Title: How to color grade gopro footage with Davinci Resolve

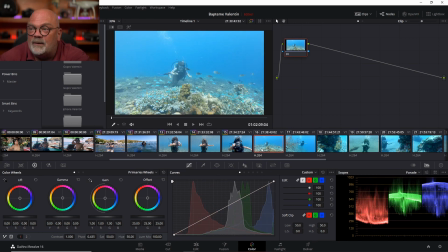But right now, for example, those two extra clips, pretty much I can correct it using the settings from the first ones and then just change a couple of things from it.
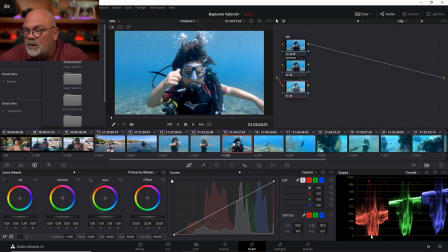Okay, so this one, it's a little bit too dark. So I just go on my lift, go on contrast, and then bring my lift up a little. And now I have my three clips adjusted together and it works pretty well.
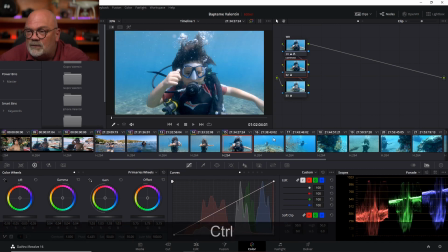Next one, let's try also to do it like this. So control, and I'm gonna do both at once, and then we'll click.
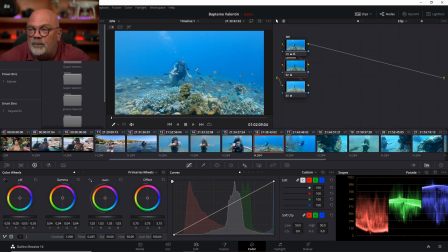So now, as you can see, the water is really blue, the contrast is much higher, and it looks better. So, but this time, I probably need to add a little bit of red because I lost it from going a little bit deeper.
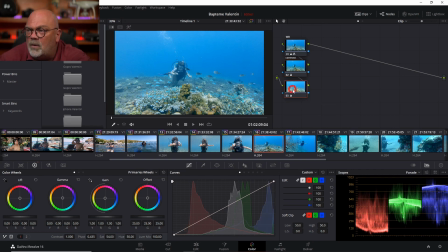So I go on color that I didn't rename, my bad.
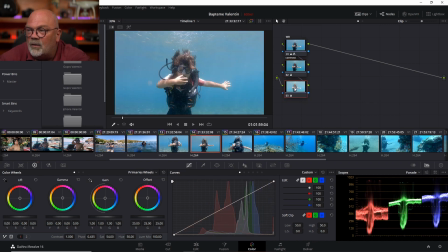Yeah, it was never renamed. I can go on color for this one.
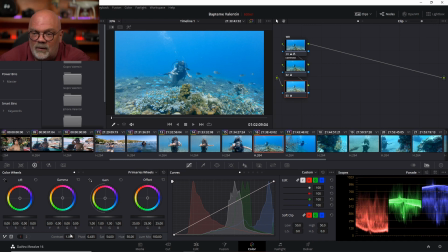And then just warm up the picture a little bit. So I'm gonna go on number two here, and I'm going on temperature, and I warm up a little bit, and on tint to keep the nice blue of the background. So those match pretty well. Next one, this one was probably a little deeper again.
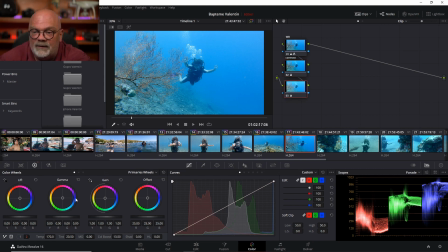So once again, I'm gonna clip on this one, warm up a little bit, tint for the blue. And probably this time I need to work on my white balance because I see that the red is very, very low. So as you can see, this one is very green. So I can go on my red output and bring up some red.
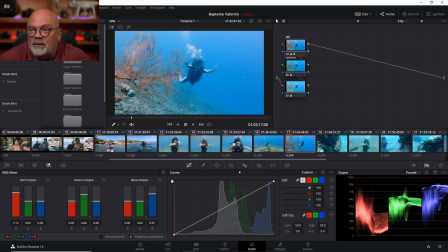So now the bubbles look more white and the sea fan is getting all of its colors back. When you correct it more, you want to make sure that it's okay for the whole clip, because you see this one, the water is getting a little bit red. So I'm gonna reduce it a little bit.
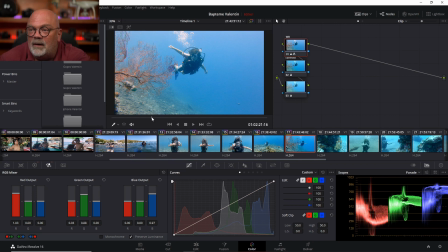I could work on having, for example, less red at the beginning, more red at the beginning and less at the end. But this, if you're interested, we can do it in a new tutorial. So we already have many clips corrected.
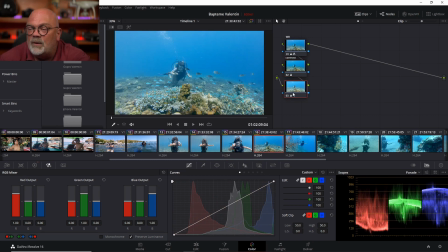Probably this one was a little bit too green. So let's do white balance, a little, bring a little bit red, take out a little green, and here we go.
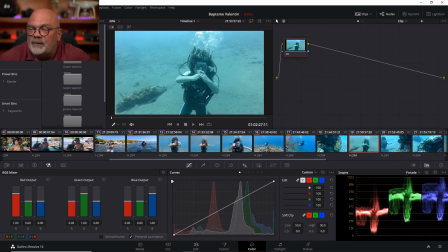Okay. I'm gonna work on one final clip and I'm going to show you two techniques to work on this one. This one, the color is way off. The white balance is horrible on this one. So I do my white balance. I'm going to try to pick from here.
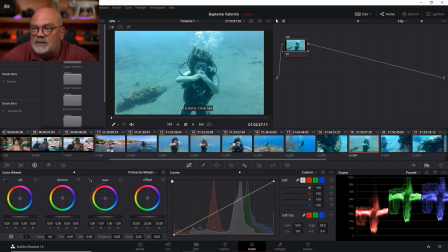Here I pick the white balance and I go on something that is gray or black. And as you can see, the sand is horrible. Everything is very bad. So the color correction was too much on this one to make it possible.
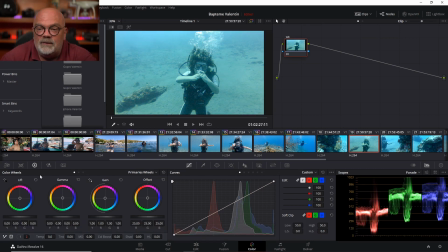So I do Control Z. Now, what are my other options? I can try to go on my RGB mixer. So what do I see? I have too much green and blue, and of course, not enough red. So I can add a little red. As you can see, it's bringing it up a little bit.
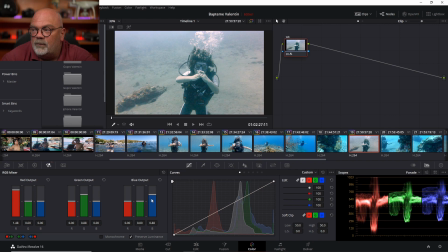Remove some green, remove some blue. Now it's too much red. But you can see it's not very good. I cannot add what's not in the picture, okay? So now I can do another node,
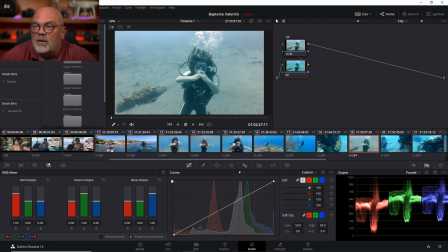Shift S to add this one for contrast again and do all of my corrections. But I'm not very happy with it. Let's see how it's gonna be. So offset, bring it down the whole thing a little bit,
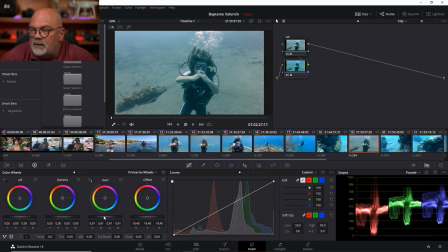the gain a little bit less as well, and the lift as well a little bit. But you can see this picture is all green and not very good. So I'm gonna delete all of this.
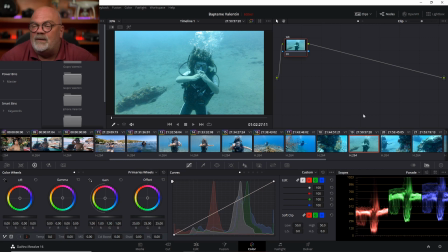Okay, now I have no more correction. Another option that I have with DaVinci Resolve is to try to match two clips together.